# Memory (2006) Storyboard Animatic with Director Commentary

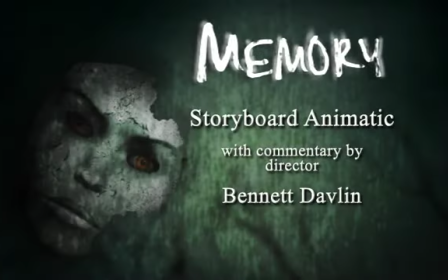(0:00)
thank you for watching this narrative of the Animatic. This is a virtual storyboard which we created for the feature film Memory.
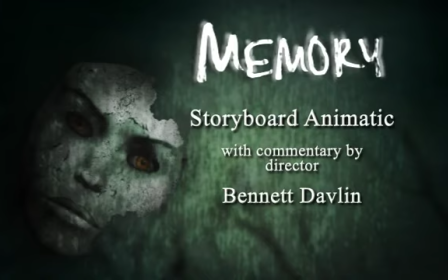(0:13)
It was originally inspired by previsions that Pixar Corporation does for their cartoons prior to rendering animation. I found it to be a wonderfully useful filmmaking tool. You may be watching this without any sound, and that is because some of the original files were corrupted.
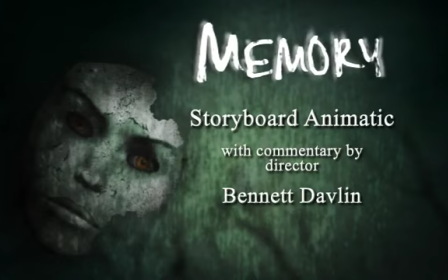(0:31)
And due to that, you will be watching it possibly without sound, dialogue, and music. The original version did have all those things. We Foleyed about 2,000 sounds, 3,000 sounds, and had actors and had music.
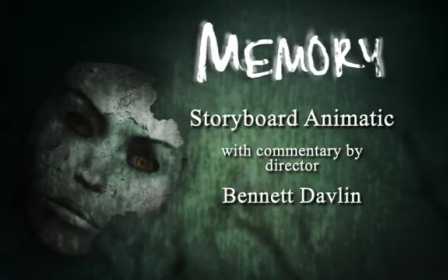(0:46)
If you are watching it that way, then I will be walking you through just with my narrative. But I'd like you to understand this is not certainly the true form of the animatic.
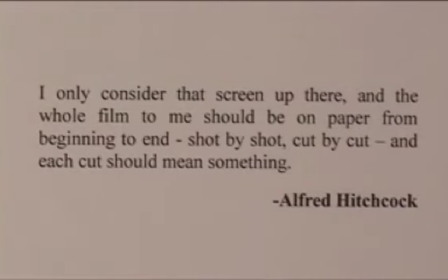(0:54)
Thank you, and I hope you enjoy watching this. Begins with a quote that I feel very personally about.
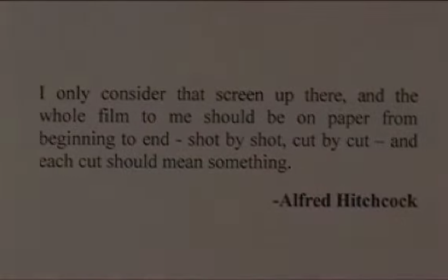(1:01)
Alfred Hitchcock, discussing the importance of planning shots.
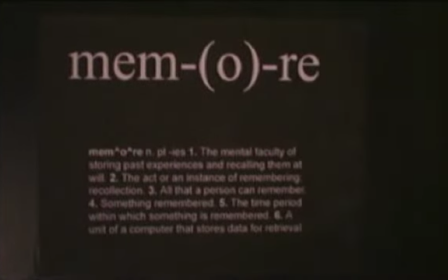(1:07)
And what you're going to see here is really sort of, in my mind, the perfect version of the film. Less a lot of problems and little things that you have to give up, and some sort of destructive collaborative elements involved in sort of low-budget filmmaking.
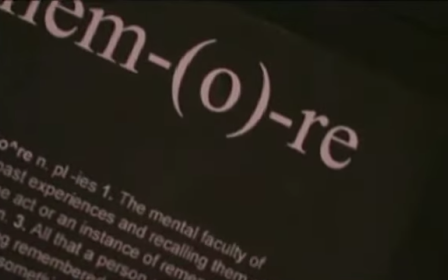(1:24)
So I guess in a perfect world, this would be sort of the movie. But a few things about this narrative.
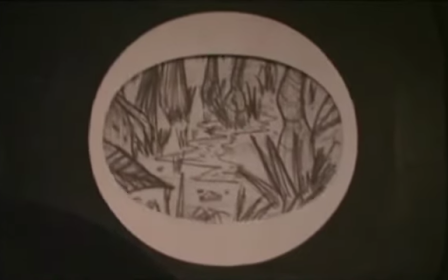(1:33)
It predated the final revisions of the script, so the actual story runs a bit longer.
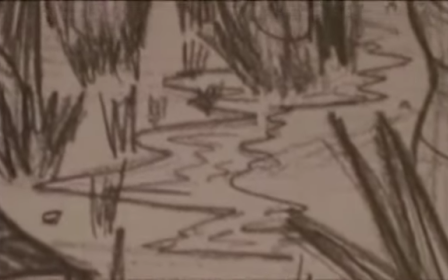(1:42)
But it opens exactly as it does in the film, which is a man running through the jungle.
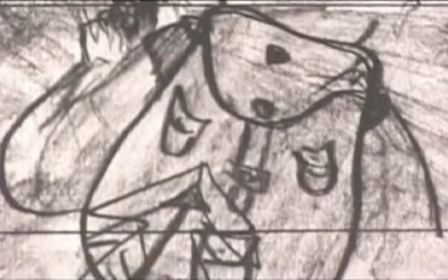(1:49)
And what we really wanted here was sort of a pinhole in the night,
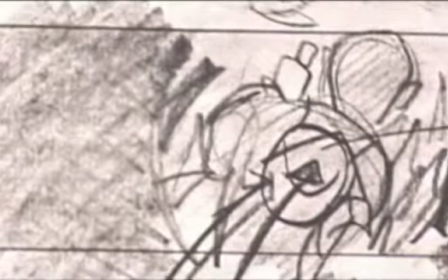(1:53)
just this light going through the jungle and this sort of forward momentum.
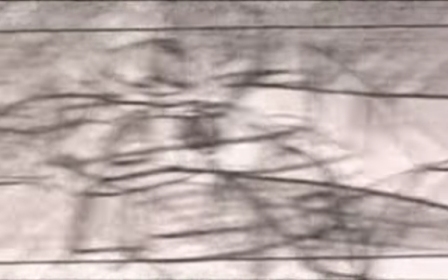(1:59)
We lost a lot of these shots during filming because actually this was the first night of shooting,
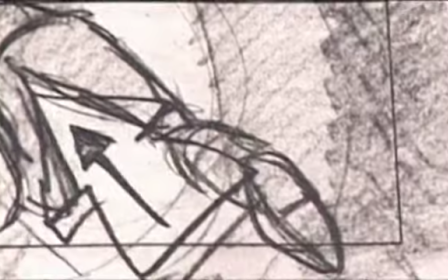(2:04)
and the grip truck got caught in the mud at a national park, which we could not come back and shoot at.
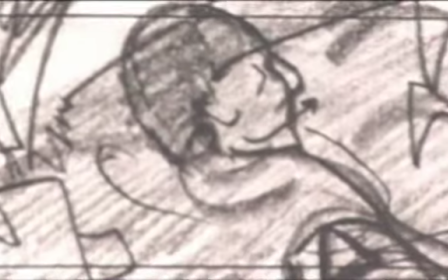(2:10)
And unfortunately, we lost about 3/4 of that shooting day and had to consolidate a lot of these shots.
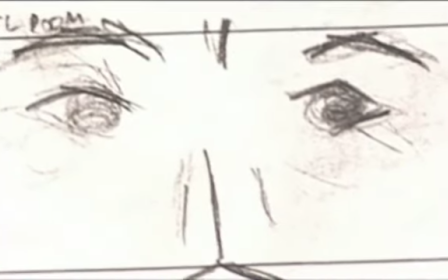(2:17)
I really wanted to make eyes a central motif, and to a great extent in the film they are,
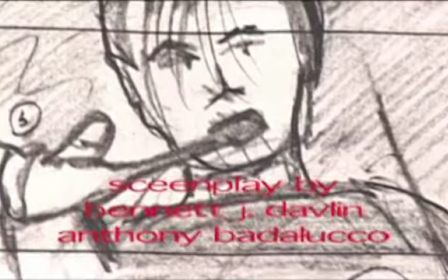(2:21)
but I wanted to start with Taylor's eyes, and then the medical journal he's reading, and the toothbrush,
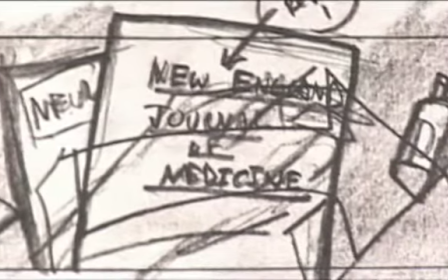(2:27)
which is the sound of the vibrations when you first see the eyes.
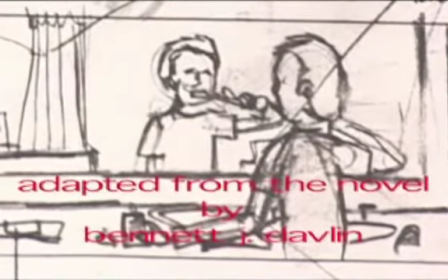(2:31)
And I thought this would be a great shot to show him in a very personal environment,
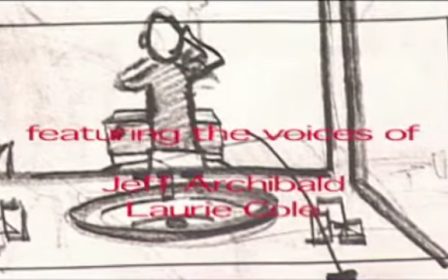(2:37)
and particularly dropping the toothbrush in the toilet, which he does in the next scene, which is sort of a
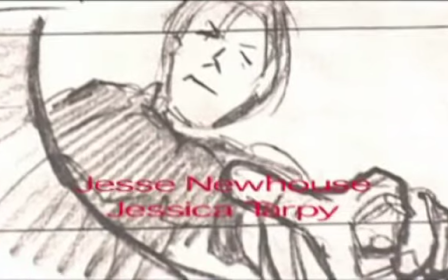(2:43)
deprecating act that I thought would really drive sympathy with the protagonist.
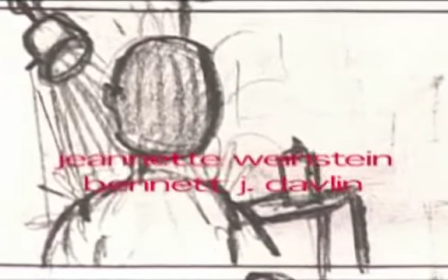(2:48)
We had to lose this entire sequence also because of the water
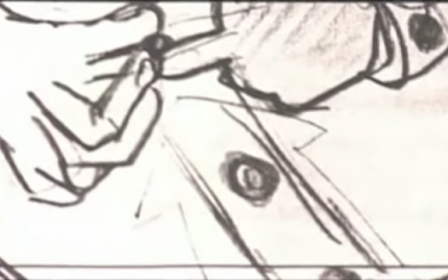(2:52)
tank that we were using was so problematic that we just did not have enough time to shoot.
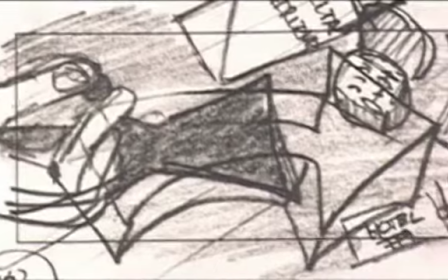(2:58)
This next scene, again, trying to visually drive elements of airline tickets, hotel keys, his business card,
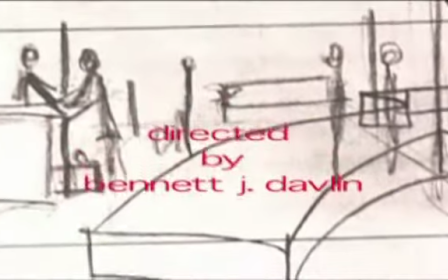(3:06)
trying to get you to see some things about him before we even really see him at the convention. And that sequence pretty much stayed.
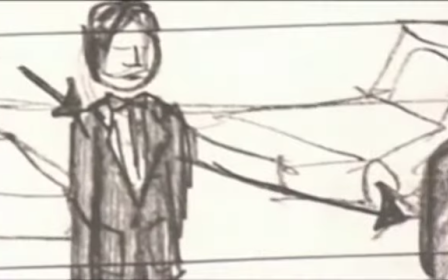(3:15)
This convention piece, we had a little pre-lap of his speech,
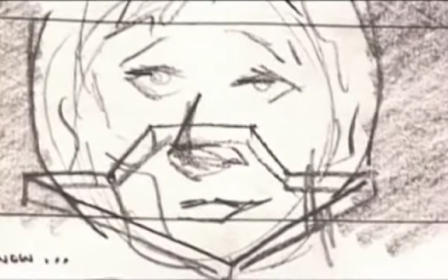(3:19)
and then I wanted this very dramatic pullback shot off of his face into a crowd,
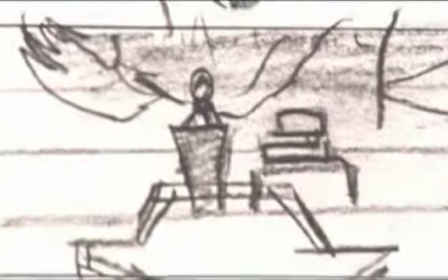(3:25)
and I really wanted to sort of underlight the crowd in the foreground. So although they're there, you're really only looking at Taylor.
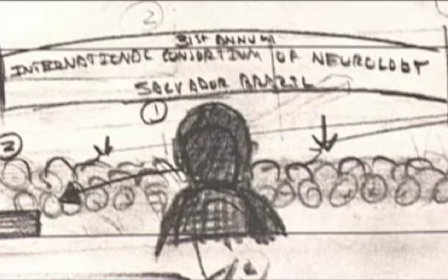(3:33)
Again, and then this would be key lit with the banner so that everything else would be rather dark except for some camera flashes from the crowd. Most of this sequence had to be lost also because of time.
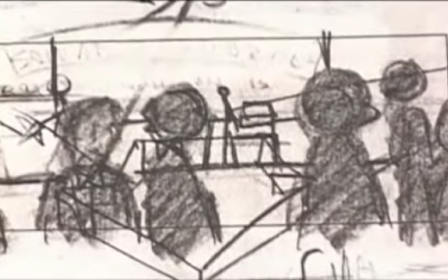(3:45)
And this I envisioned sort of faces dark in the foreground there with him at the podium, and then he's walking with deeper.
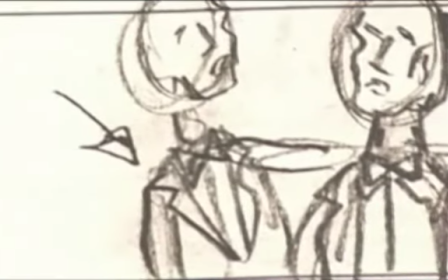(3:52)
This did remain. A lot of that early setup we had to lose because of timing again.
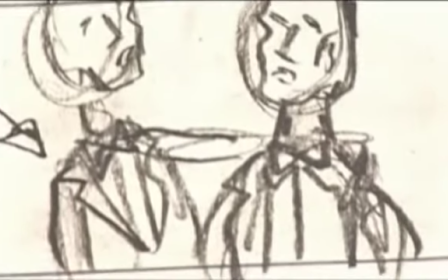(3:59)
We just did not have enough time. But we kept this very long tracking shot through the crowd with the discussion that they're having between them.
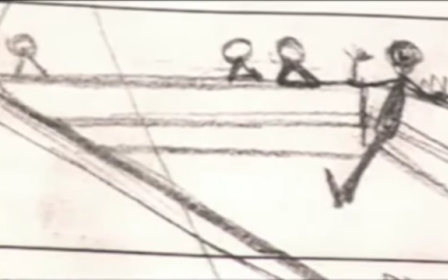(4:10)
And then we're at the bar. I wanted sort of a POV shot of the bar, and as Taylor's turning his head, we realize it's his POV.
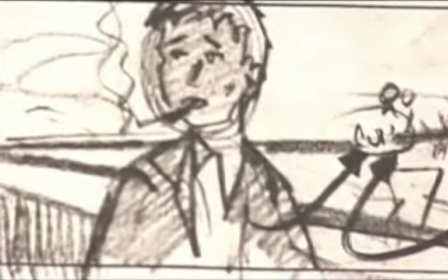(4:19)
And I had really envisioned this bar very dimly lit with a lot of red.
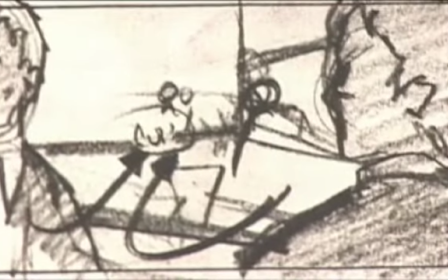(4:24)
I don't know why, but a lot of red light, kind of a seedy Brazilian bar.
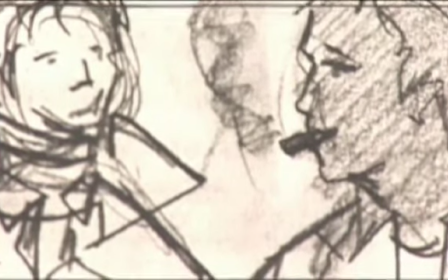(4:30)
Ultimately, we were fairly limited on locations here also, just based on the fact that we had such little time.
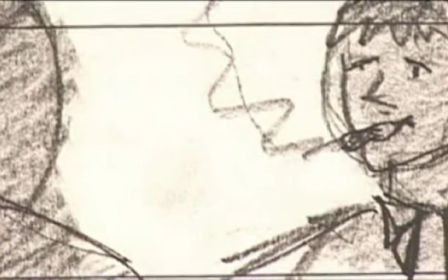(4:38)
It was one of the actual scenes that we shot last in the film.
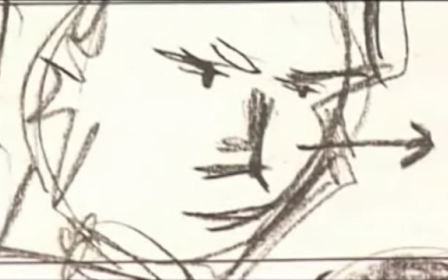(4:42)
And we had to lose some of this coverage, which I really do miss in the film, these very significant close-up shots.
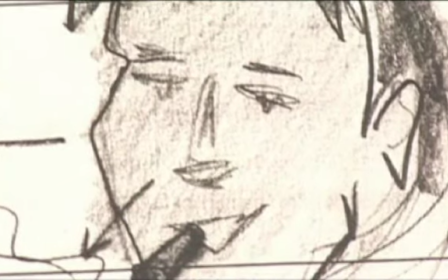(4:51)
Again, the timing of a hard and fast independent film. And I really wanted to shoot
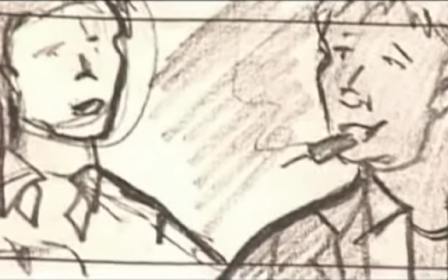(5:00)
from very down low up at these guys, so you'd actually see the ceiling sort of behind them. I like seeing ceilings in films.
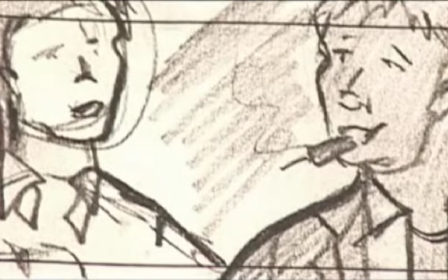(5:07)
You see it a lot in Kubrick and things, Driving Reality.
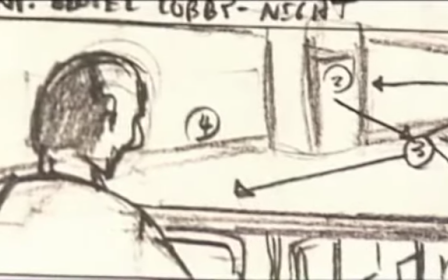(5:10)
This was an entrance into the hotel, which we fairly kept this piece.
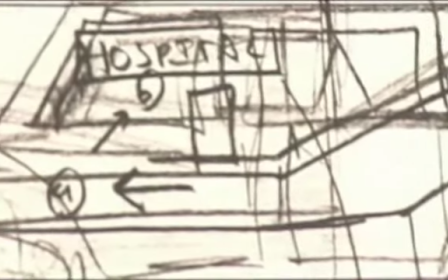(5:17)
This is sort of establishing shot. It's very unclear from the picture, but that's a car, and the car moves away, and you see the hospital.
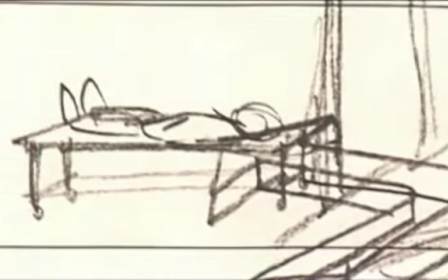(5:23)
And then a POV through the hospital,
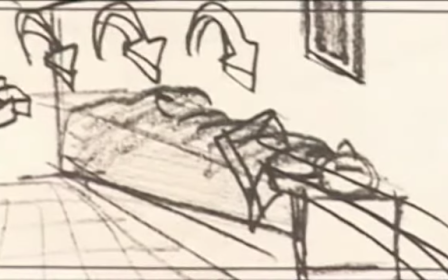(5:27)
very late at night, and sort of wandering into the meeting Dr. Costas, and then going to see the patient.
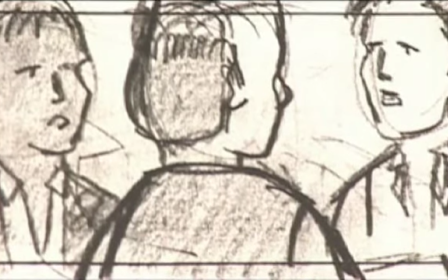(5:35)
This sequence was pretty much very similar to how it's actually storyboarded.
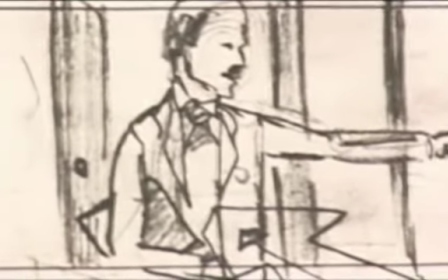(5:43)
We really got most of this. An excellent actor playing Costas.
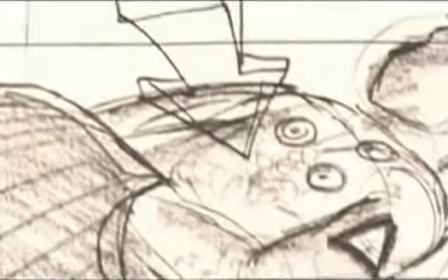(5:48)
Then the sort of POV in this film, because it's about someone seeing through someone else's eyes.
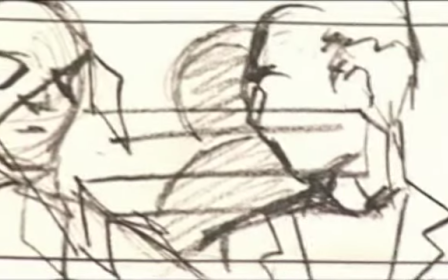(5:55)
I wanted to be in Taylor's head as much as possible, looking through his POV.
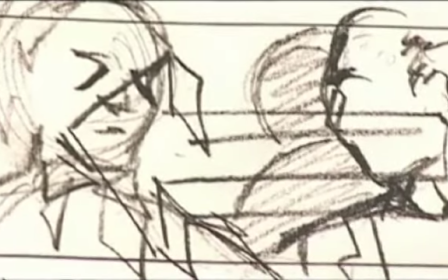(5:59)
So there's a lot of movement from what I would classify as third-person camera to first-person through his eyes.
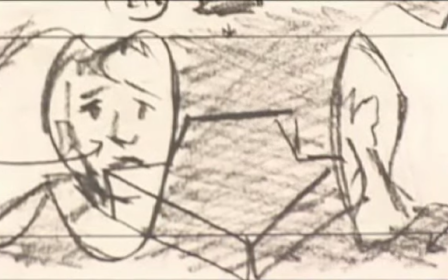(6:06)
This I really fought for, was a very tricky shot to get, but this is staring through the MRI at the tumors, which is one of my favorite shots in the film.
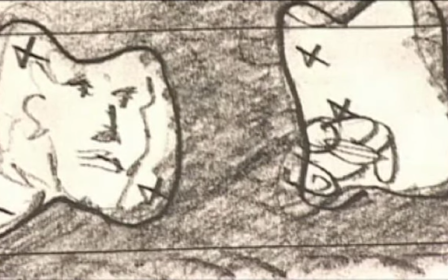(6:15)
I think it very seamlessly drives a central point.
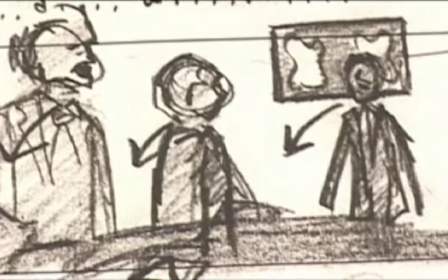(6:19)
And most of this was really kept the turn away from the MRI and the patient in the foreground.
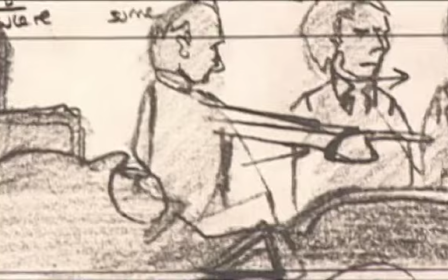(6:26)
And then Taylor's going to move over to the backpack, and we were able to preserve most of this.
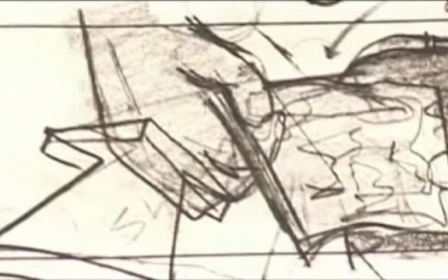(6:32)
And the pulling this slow dolly in, which I really wanted, so we landed an extreme close-up and then pulling up to his face.
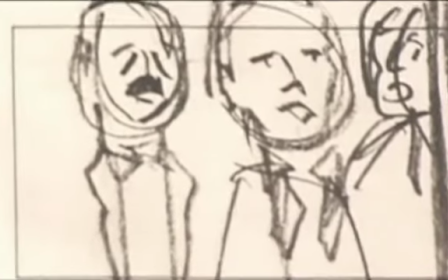(6:41)
And then Taylor giving his diagnosis.
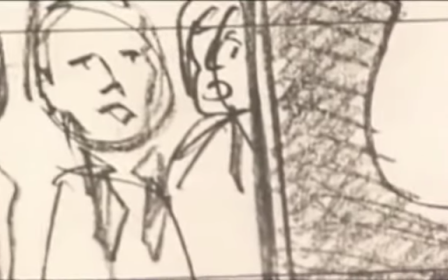(6:43)
So I'd say, for the most part, this is very similar to the way we actually did shoot the film.
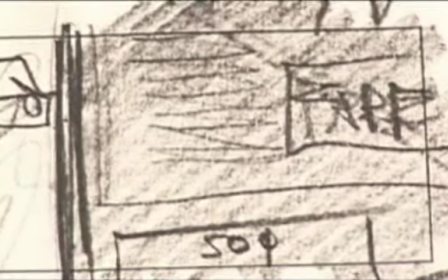(6:50)
There's some coverage here that we had to lose, but not much. There was a taxi scene which we had to lose for time and money.
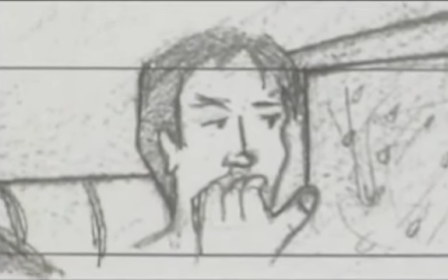(6:57)
It was a transition piece. We did it in the hospital hallway rather than in a taxi.
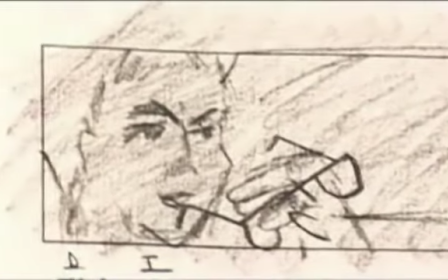(7:02)
This is, where they're saying they've never seen anything like this. And then the car pulling up to the hotel.
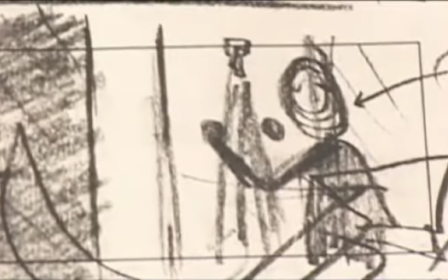(7:09)
This is the water tank sequence, which is obviously taking place in his hotel room.
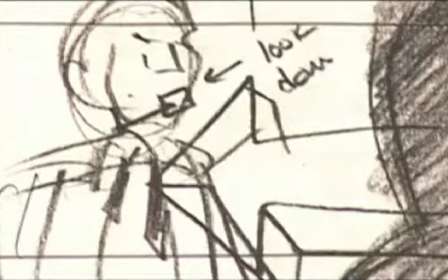(7:15)
And I had envisioned a sort of voyeuristic shot, which was that previous shot through the doorway,
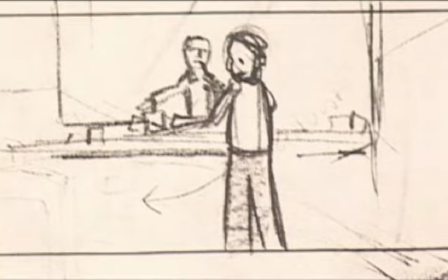(7:20)
and then just a whole series of shots that I really wanted to do here to build up this water tank.
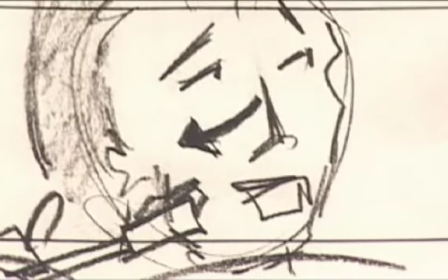(7:29)
We got some of this, but a lot of this we just had to lose because of time. The tank was so difficult engineering-wise to make that work.
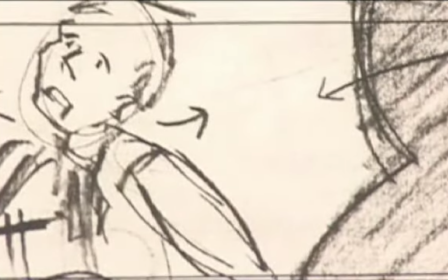(7:40)
And I think to some extent we sort of lost some of this tension and build that I wanted.
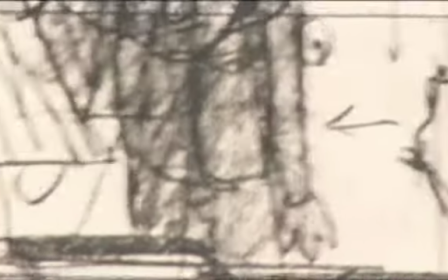(7:45)
I also, in a perfect world, envisioned him going into the hotel bedroom, which is where he gets submerged by a tidal wave rather than the bathroom.
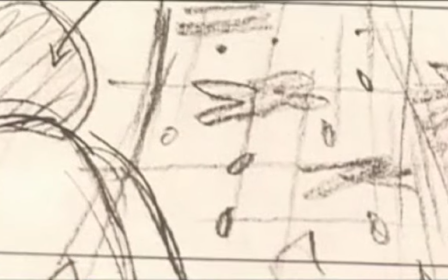(7:54)
But due to costs, this just wasn't feasible. And this whole dropping of the roof, we had to lose for time, and it's something that I do miss.
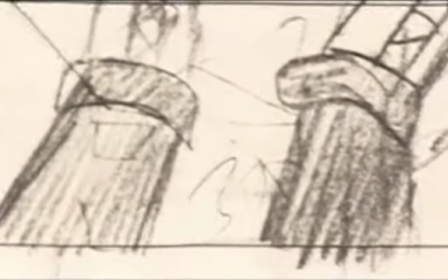(8:01)
I love the idea of driving the roof because he's going to go through the roof at the end of this sequence.
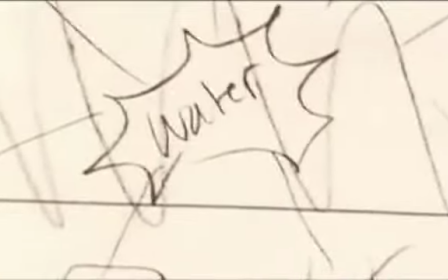(8:07)
The door we've obviously kept, although it's the bathroom door, not the bedroom door.